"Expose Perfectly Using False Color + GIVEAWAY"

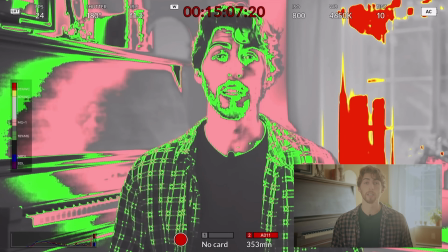[3:55]
It looks ugly Well, we're gonna use false color to our advantage here And we're gonna expose the scene properly because remember expose for what you
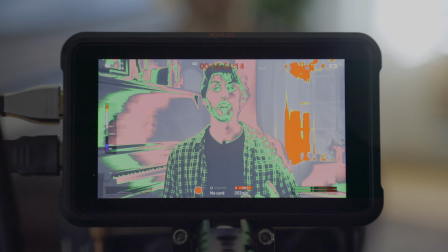[4:02]
can't control so in this case the window and the daylight we can't control so we're going to use false color here to properly expose our window because false
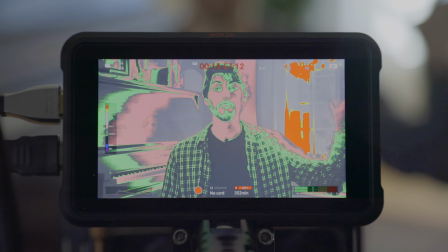[4:10]
color is great for taking specific parts of your frame and telling the exposure
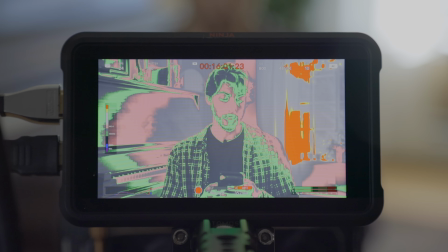[4:14]
values so let's bring the aperture back up to about 3.7 iso down to 400 and now you see for the
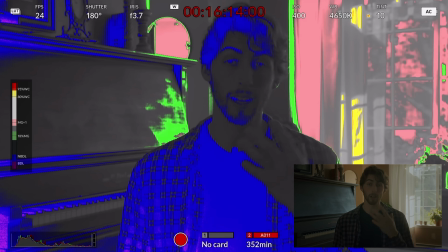[4:24]
most part that window is pretty well exposed but myself well i'm on that very dark gray and blue
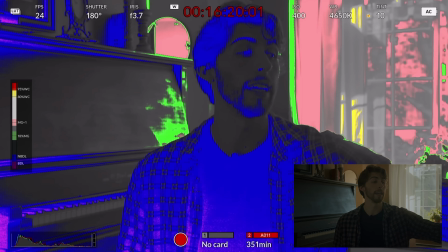[4:28]
range and we got to bring some lighting in on me well I've got a light here with a softbox we're just gonna dial this up now okay so
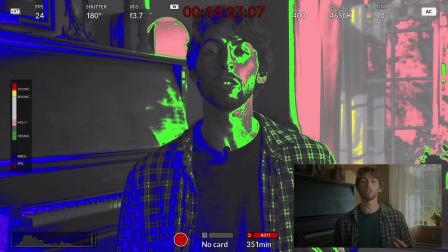[4:36]
bring that up to 10 or so and then that's when you start to see we're gonna do that one more time while I'm sitting here
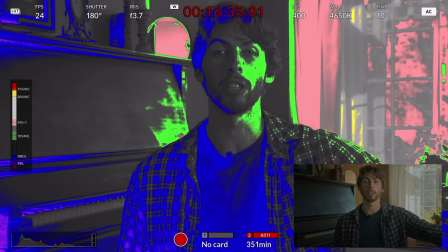[4:43]
that's when you start to see that color change just on myself and just on my face so you can use false color to your advantage
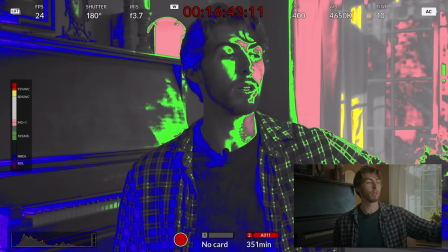[4:51]
to just isolate you know my face and what is this exact light doing well let's turn it off let's turn it back on let's make it really bright
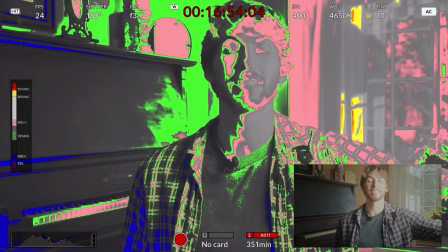[5:00]
on myself I mean that's probably a little bit too bright and then another tip that I like to do or another trick that I like to do is if my lighting is motivated by a light source that you see in the frame like the window my light isn't going to be brighter than my actual practical light source because as light travels it's going to die off a little bit so I look
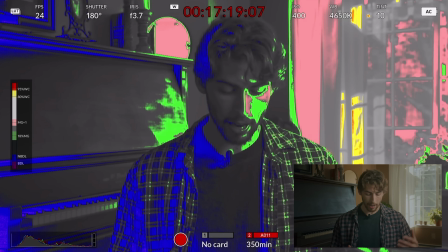[5:21]
at my window and I say okay that's at about light gray a little bit of pink a little bit into the yellow it's it's pretty warm.
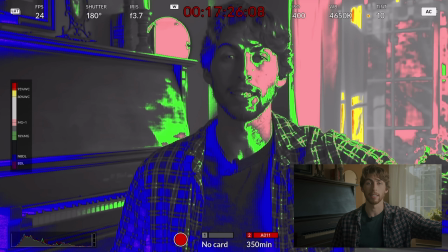[5:27]
So then I'm going to expose my light on me to be a little bit less than that. Because if you if you wanted to match all that up, it just doesn't look right.
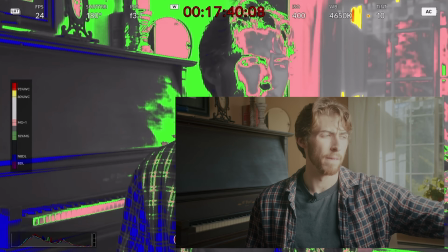[5:35]
You know, the outside is bright. I'm just as bright. It just looks kind of weird. So bring that exposure on that light down to about where I had it. And now you start to see that we got a pretty good exposure going on here. And we use false color as a tool to our advantage.
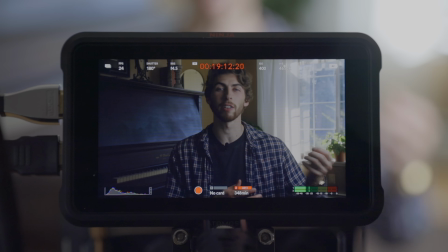[5:50]
So false color is a great way to check your exposure for particular areas of the frame, particular lights that you're adjusting, so on and so forth whereas a typical histogram or waveform or exposure meter is going to just take the entire image and say well it's overexposed or underexposed or it's exposed to the left or to the right so false color is a great way to say hey look at myself I'm too dark let's bring in some light
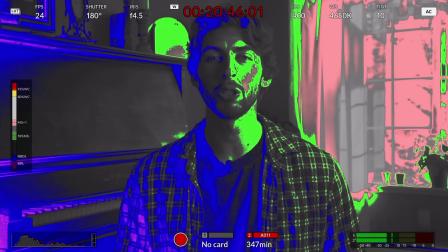[6:13]
uh you know that's about good so like I said before I am shooting on a black magic pocket 4k and I believe all of the black magic cameras have false color integrated into the cameras and a lot of cameras do but if your camera does not have false color well a lot of external monitors even cheap ones like i think feel world andy sinna i know small hd has false color i'm using an atomos ninja that has false color
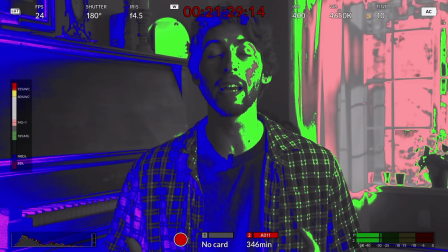[6:38]
as well so there's a lot of different ways to access this false color tool and even sometimes when i'm editing i've got a false color lut that i'll slap
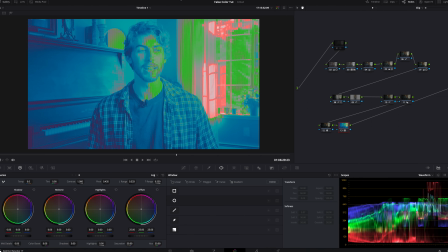[6:46]
on just to look at the overall exposure values afterwards after i've shot in davinci resolve but i hope that this video is very helpful for you guys whether you already know about false color or you had no idea what false color was oh my god I almost forgot I almost ended this video and completely forgot to say that we hit 75,000 of you guys this week like last Tuesday and thank you first of all thank you second of all and thank you third of all because I couldn't have done it without each and every one of you so i realized that i like to give away lights yes it's my thing now so with that being said i want to give away a few lights so i worked with my friends over at aperture to come up with three perfect lights that would be great to give away for you guys and a lot of you had said that you would like an aperture mc or you do appreciate an aperture mc so with that being being said we're going with one aperture mc
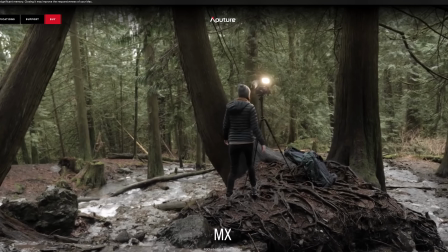[7:43]
we're going with one aperture mx and one aperture mw three different lights three different winners yeah so a couple different uh requirements to enroll into this i'm going to put a link down below to be able to enroll for it and i'm going to say two weeks from this monday so that's going